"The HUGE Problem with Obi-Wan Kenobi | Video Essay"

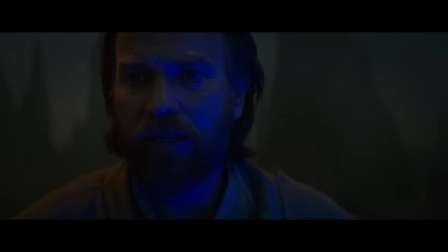24:35 The sound editing that merges Hayden's voice with James Earl Jones,
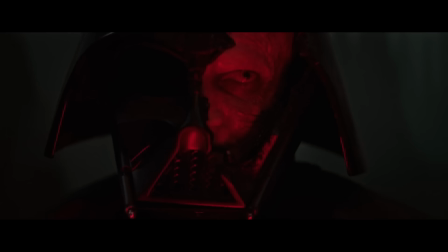24:39 the blue light from Kenobi's saber flashing across Vader's face for that brief moment where he seems lit stronger by it than his own red saber,
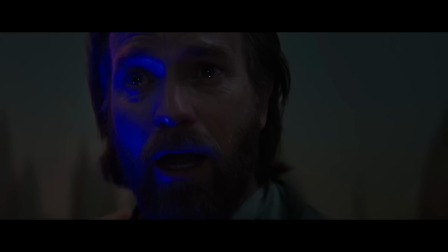24:47 only for the red light to take over as he doubles down on his embrace of the dark side.
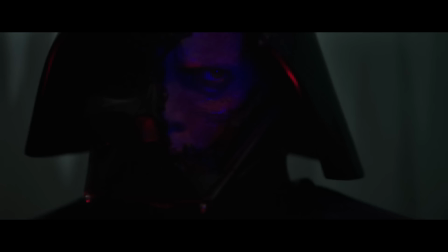24:52 I'm sorry, Anakin. For all of it.
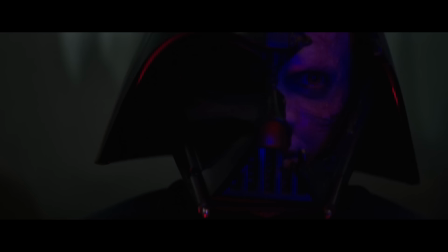24:58 I am not your failure, Obi-Wan. You didn't kill Anakin Skywalker.
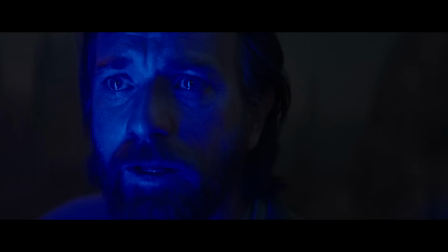25:12 I did.
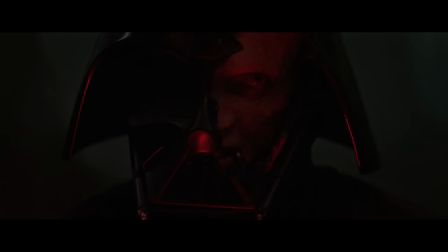25:15 This exchange is easily the high point of the entire series.
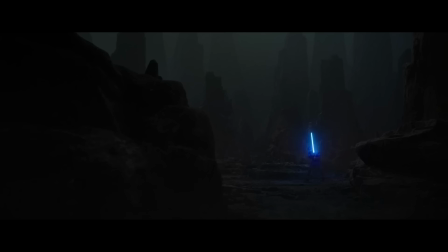25:21 It really lends context to the way Obi-Wan talked about Anakin in A New Hope.
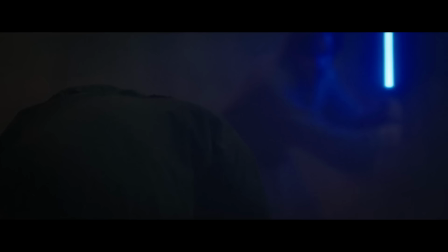25:25 Vader's hubris won't allow him to admit what quite literally happened to him physically,
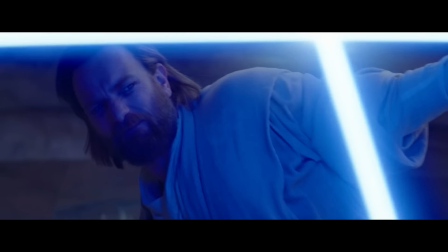25:31 while also being right about the fact that Anakin himself turned, which caused his injuries to happen.
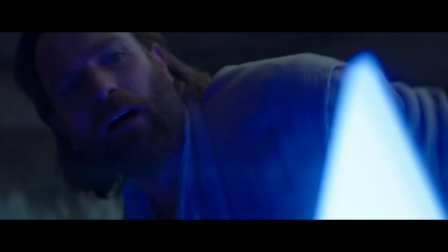25:36 All Anakin cares about is proving he can best his former master, and he fails every single time because it's all fueled by rage.
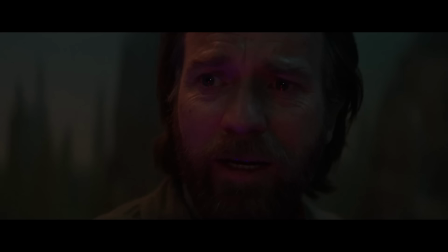25:45 Obi-Wan doesn't want to fight Anakin, he just has to, in hope of potentially saving him and making peace with his past mistakes.
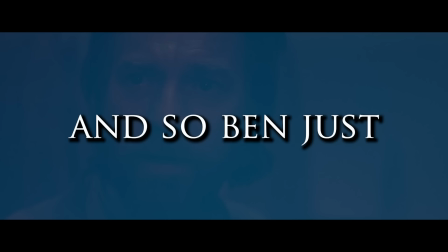25:52 When that's off the table, there's nothing left for him. No reason to needlessly engage in a battle of hubris.
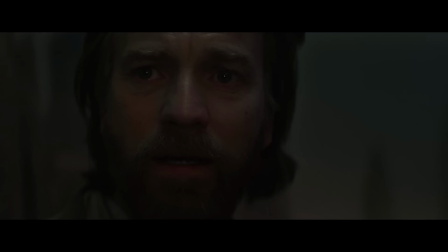25:58 And so Ben just f***ing leaves him there again, but with a clear conscience.
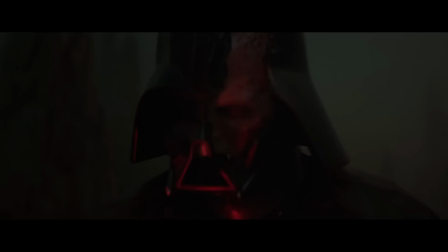26:03 And Ewan is just giving the scene everything he has. but so is Hayden,
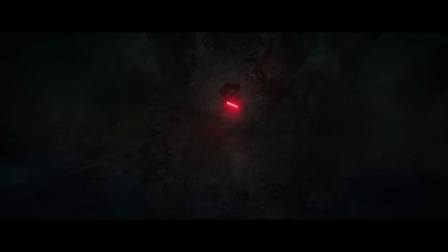26:09 and I really hope the internet finally recognizes how good his work actually is as this character. But we don't really get to sit with this scene at all, despite how excellent it is, because we have to snap back to Reva fighting the Larses.
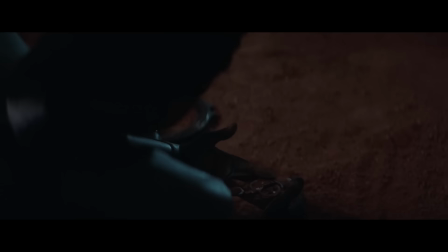26:24 There's no connection there at all. Like, I get that in episode one she was catching on that Owen might be hiding something, and Bale's message that she discovers confirms it, and this sequence does give more credence to how the Larses view themselves as Luke's parents,
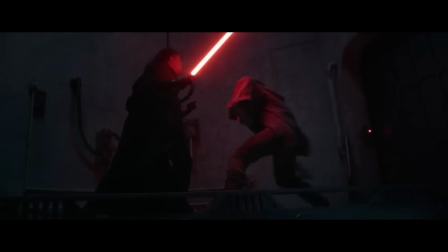26:37 but the fact that Reva is fighting Owen and Beru feels kind of wrong.
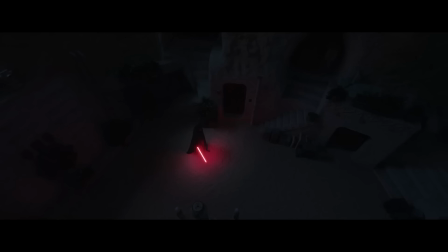26:42 Those characters aren't action heroes, so to see them in some giant shootout with a Sith just feels a bit weird.
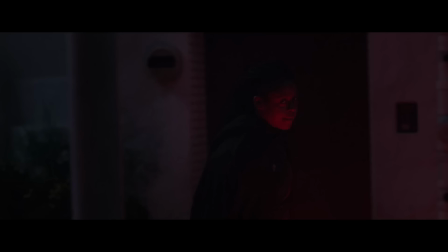26:48 And really, narratively, they're only there to stall Reva long enough for Ben to come back and save Luke anyway.
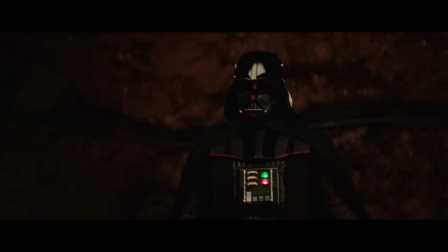26:53 I do like the fact that she's having her own epiphany because of the trauma Vader caused her as a child. Does she really want to go down that path and strike down an innocent child out of vengeance?
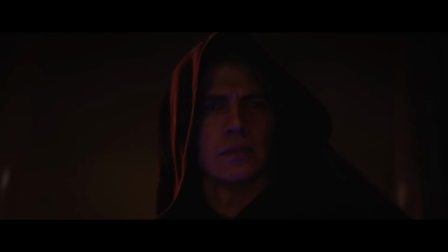27:02 It won't solve anything. It won't bring back her friends. and won't change the past, she makes the decision to save an unconscious Luke and return him to his family.
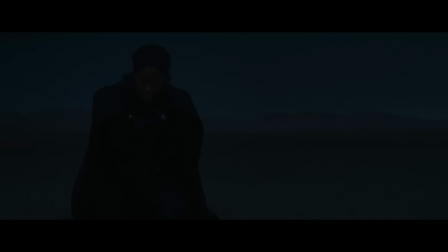27:11 She sympathizes with him because that boy was her 10 years earlier. I just think that Kenobi should have been the one confronting her the entire time.
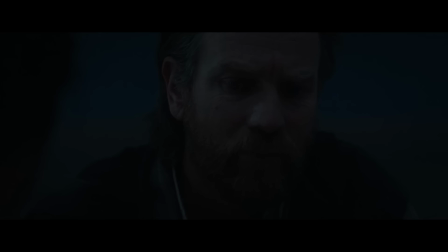27:19 It would have made his final words to her, her reassurance that she is not another Vader,
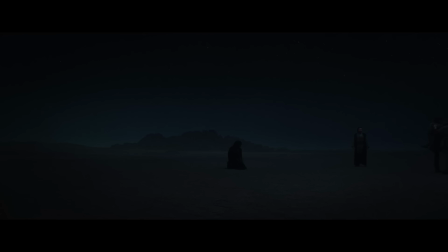27:24 feel more resonant if he had to be the one to rail against and break through to her. Reva is broken because she feels she failed her friends by not killing Luke to avenge them. But as Ben says, she's given them peace. They're allowed to rest. She's honored them. The dead don't care about vengeance after all.
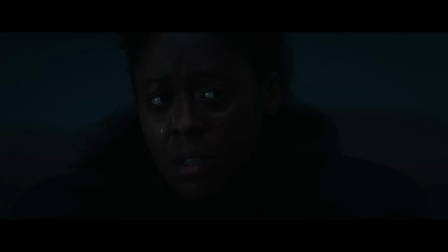27:42 And in the end, both Ben and Reva are free from the ghosts that haunt their past because of this interaction. It's a little messy because of the cross-cutting and limited shared screen time between Ewan and Moses, but I do think this worked out in the end.
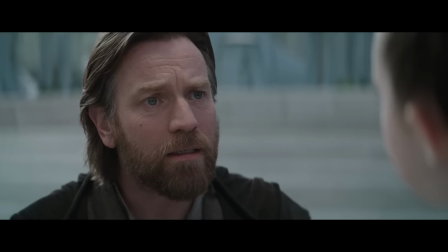27:54 Even the little coda works too. Ben leaving Leia with the knowledge of how exceptional her parents were is such a beautiful and touching moment.
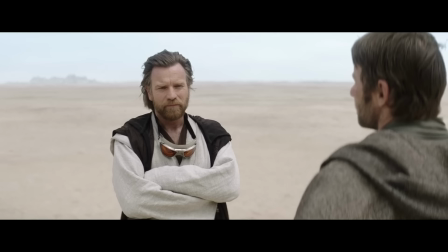28:02 You really see how much he loved them and admires the beautiful daughter they bore. And his proper introduction to Luke afterwards feels both earned and heartfelt.
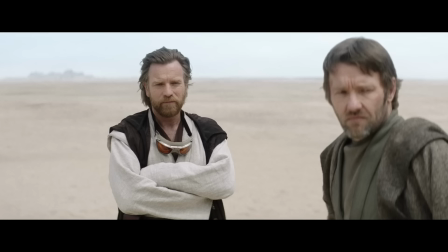28:10 He just needs to be a boy.
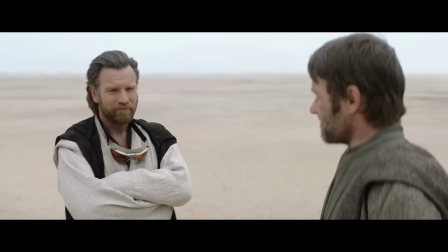28:17 The future will take care of itself.
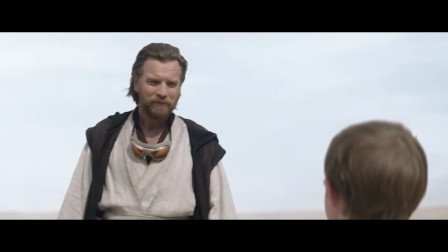28:19 Obi-Wan has finally grown into a man who's rediscovered his faith in things playing out as they are supposed to, rather than needing his constant intervention.